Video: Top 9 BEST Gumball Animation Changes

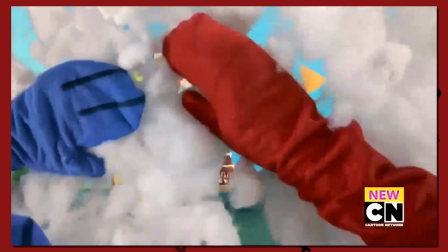(8:21)
And look, maybe I have a bias for transitions,
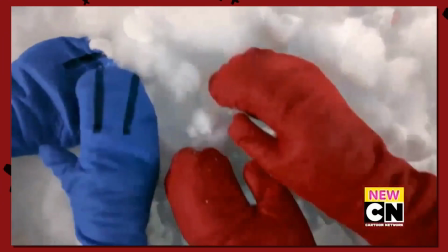(8:23)
but this VCR tape combined with a spinning memory blur transition effect is just so perfect that I'd love to recreate it for one of my videos.
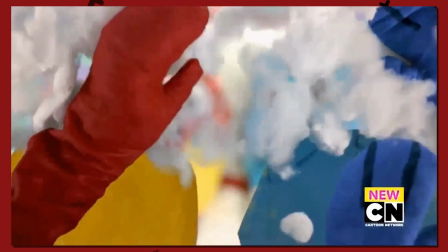(8:31)
Not to mention the whole moving the cotton out of the way
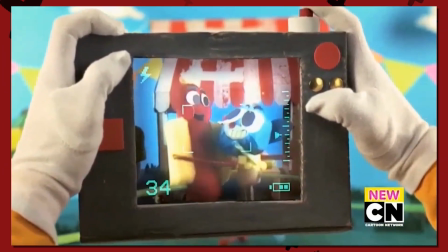(8:34)
effect, which perfectly substitutes the whole fading in from white transition that many forms of media use to symbolize a flashback.
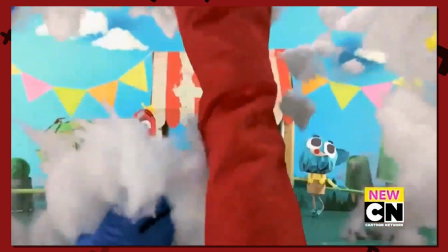(8:41)
Honestly, this is just one of those segments that you just have to go back and see because words cannot do it justice.
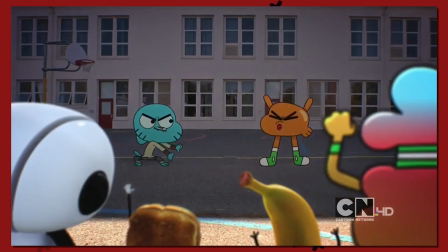(8:46) However, Your face is so greasy that people put on weight when they look at you!
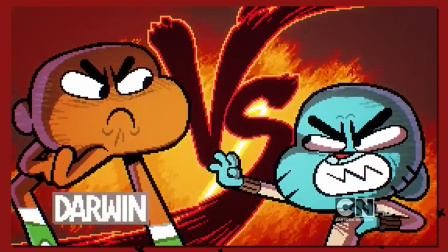(8:53)
It's not as good as I thought it'd be. if there's one animation change that goes truly unnoticed when it comes to Gumball, it's the words.
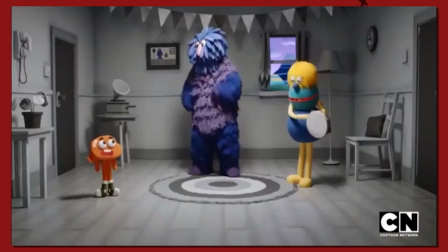(9:01)
Granted, it was an early episode of Gumball, and the more popular animation changes would happen later on as the series grew in popularity.
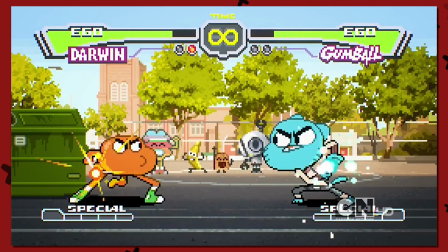(9:08)
But this is another change in animation that couldn't have been replaced with its actual animation style.
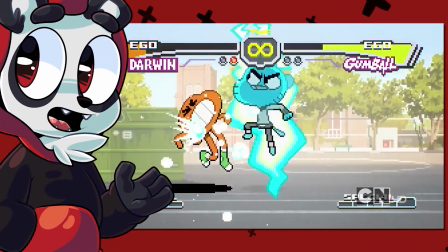(9:13)
The way it emulates a fighting game to symbolize an actual fight between two people, who are now unfiltered, really sets the tone well.
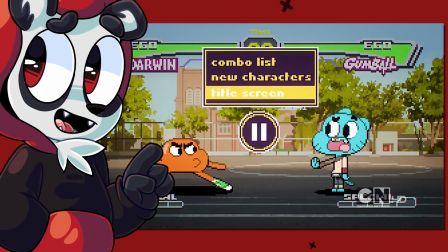(9:20)
Plus, because it also injects tiny gaming aspects, such as move spamming,
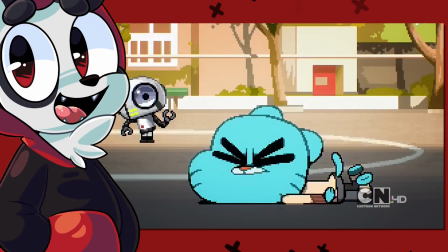(9:23)
or one person unpausing the game unfiltered, unfairly, it's a layered, funny scene that really needs more attention.
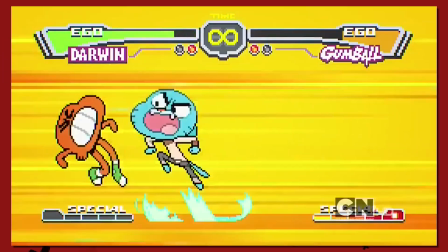(9:29)
I'm sure like the rest of you, my favorite scene is Gumball Special. The entire part looks epic, from the colors they chose to a special attack in general.
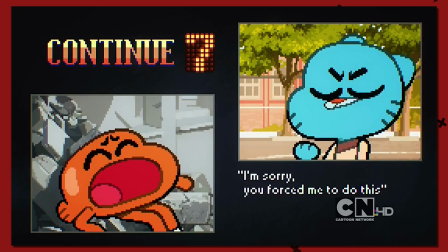(9:37)
This is also one of those moments where the sound design was important to keep the scene believable, and also respect the art form in which it's.
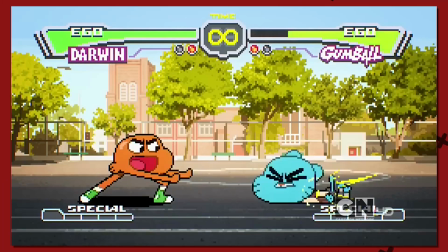(9:44)
Side note, the background characters were a nice touch. Just a great mix of fighting game aesthetic mixed with elementary school fury.
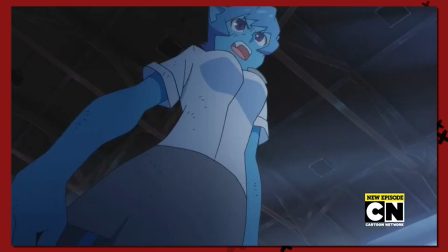(9:50) But speaking of, I have been through the most grueling training on the planet. Which school taught you?
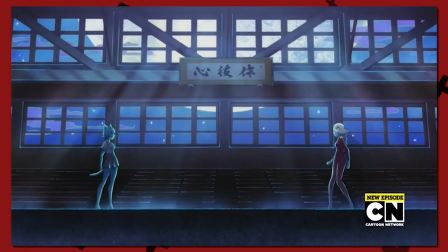(9:55) Was it Hokuto? Was it Konoha? Or was it Mr. Miyagi?
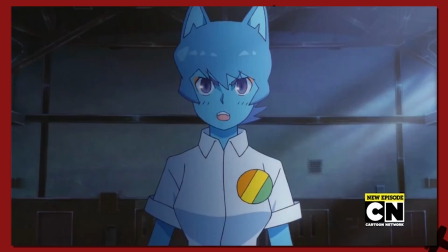(10:01) No, it was the school of life.
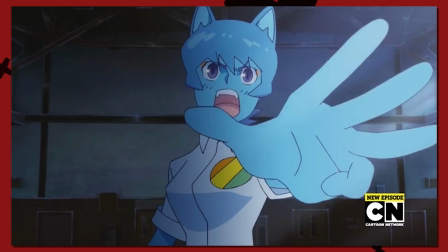(10:03)
I have raised 3 kids and 1 husband. quite possibly one of the best known animation changes of Gumball,
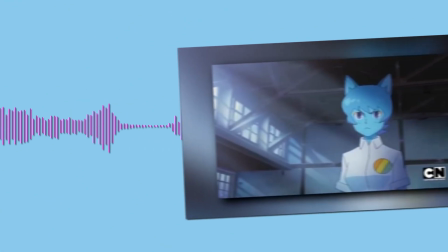(10:10)
the Fury is a well-liked episode. I talked about this specific scene in my Scenes Like This a while back.
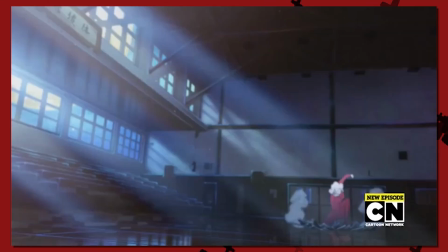(10:16)
It was around Mother's Day. It was clear that the highlight of the episode was the fight, which, to give it credit, is a really well done fight.
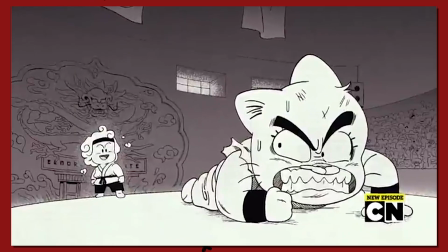(10:23)
I also just enjoy the character motivations in this, and the way that Nicole is just actually playing defense, just to get this over with.
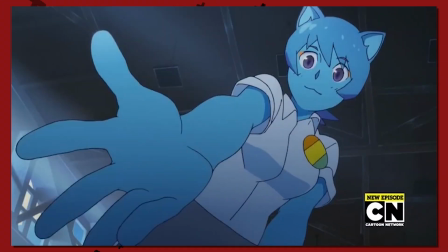(10:30)
It is also clear that she does not want to harm Yuki.
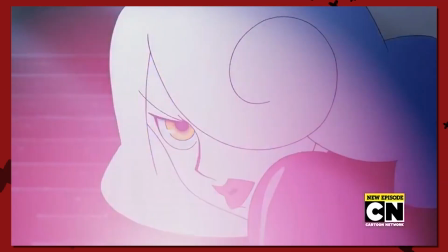(10:32)
Yuki's blind fury and jealousy towards Nicole only makes her use up more energy, which leads into their combined amount of children getting into danger.
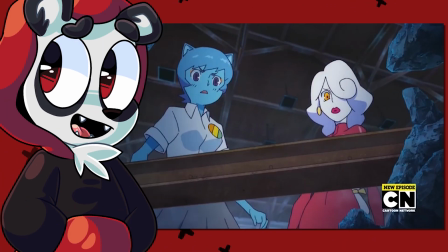(10:41)
I do think it goes without saying, the art style looks really good, but what really sold this for me is the chi blast and the kids talking.
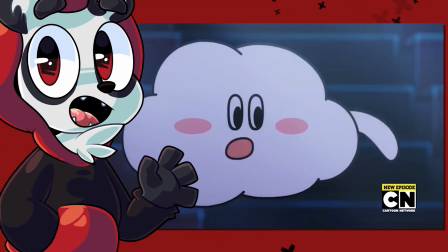(10:48)
The way their legs move and the way they faint, all of that was just really funny to me.
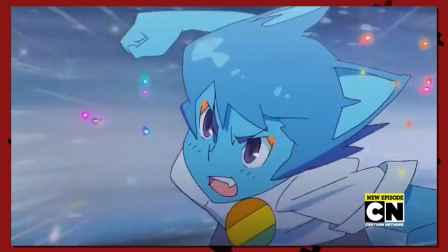(10:52)
There's a lot of references in this episode, from Dragon Ball to Bayonetta and Tom and Jerry for some reason.
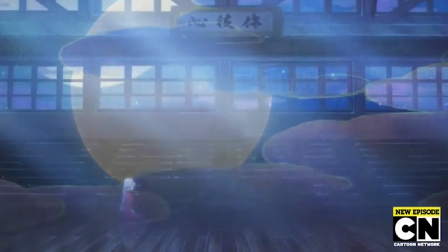(10:57)
Overall, one of the best animation changes, but not the best. If I were a betting man, I'd put the money on...
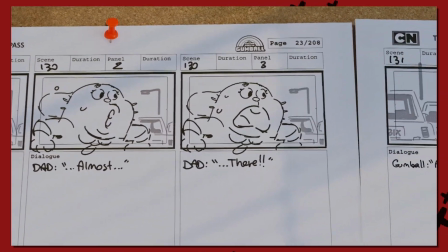(11:03) Are you sure? Because it doesn't look like we're moving.
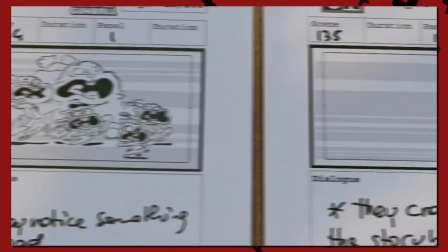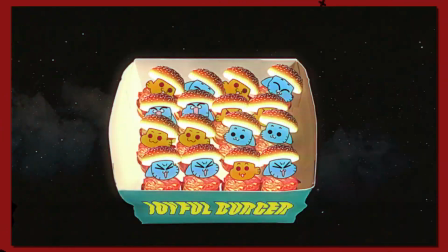(11:13)
Now, although the guest animated segment in this was when Nicole did a Joyful Burger ad, that didn't make the list, as you see.
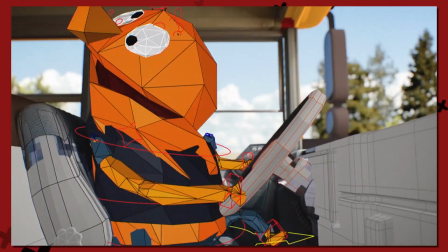(11:20)
The real winner of that episode was the decomposition scene. Again, slightly controversial as if it counts towards a true animation shift,
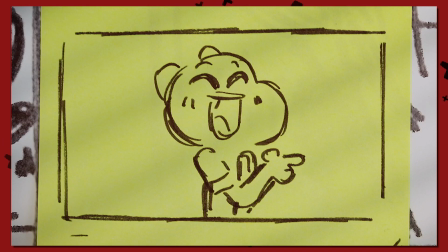(11:28)
but it is a change in the norm, and you're not going to see what happens here in other episodes animation-wise.
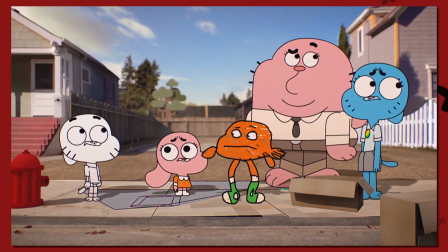(11:34)
There's just so much to take in, from the loss of color, the degradation of textures, the lower poly count as the episode goes on,
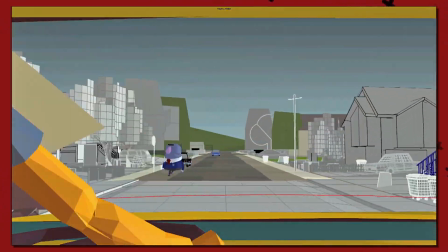(11:40)
the drastic shift of audio quality, all the way down to them looking like post-it note sketches,
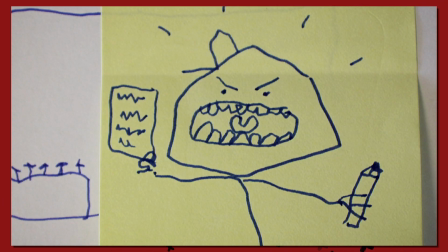(11:45)
right before their budget goes to nothing. Despite this intentionally looking poor, once again, it is the execution of it all that makes it larger than life.
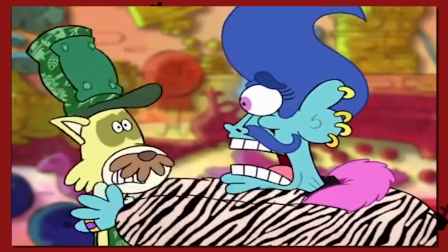(11:53)
Honestly, I know a lot of people would compare the scene to Chowder, where they ran out of money for animation, but that and this are on two different lanes.
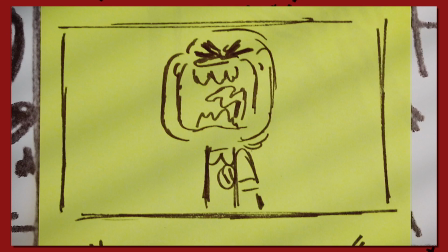(12:00)
In Chowder, they switched to live action. Here, they slowly remove one of the processes to make Gumball Gumball, and it clearly shows.
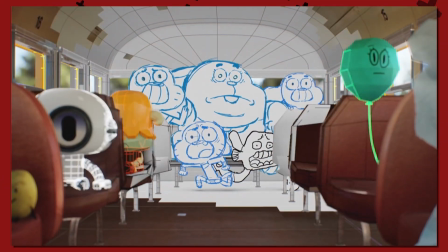(12:08)
There's a lot of layers that makes this look professional. It is also extremely meta, which a lot of people enjoy the show for.
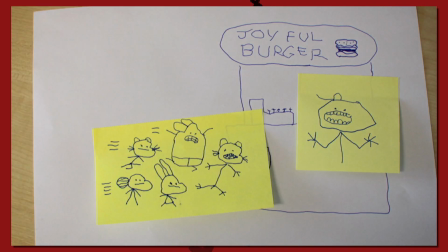(12:14)
Not to mention, when they return to normal, there's this warp that they go through that shows all the layers.
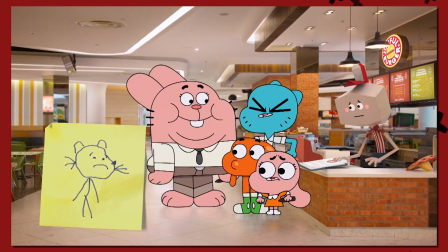(12:19)
It just looks so cool, like wow. I was blown away then, and I'm blown away now. It's clear that the money is the best animation shift in Gumball.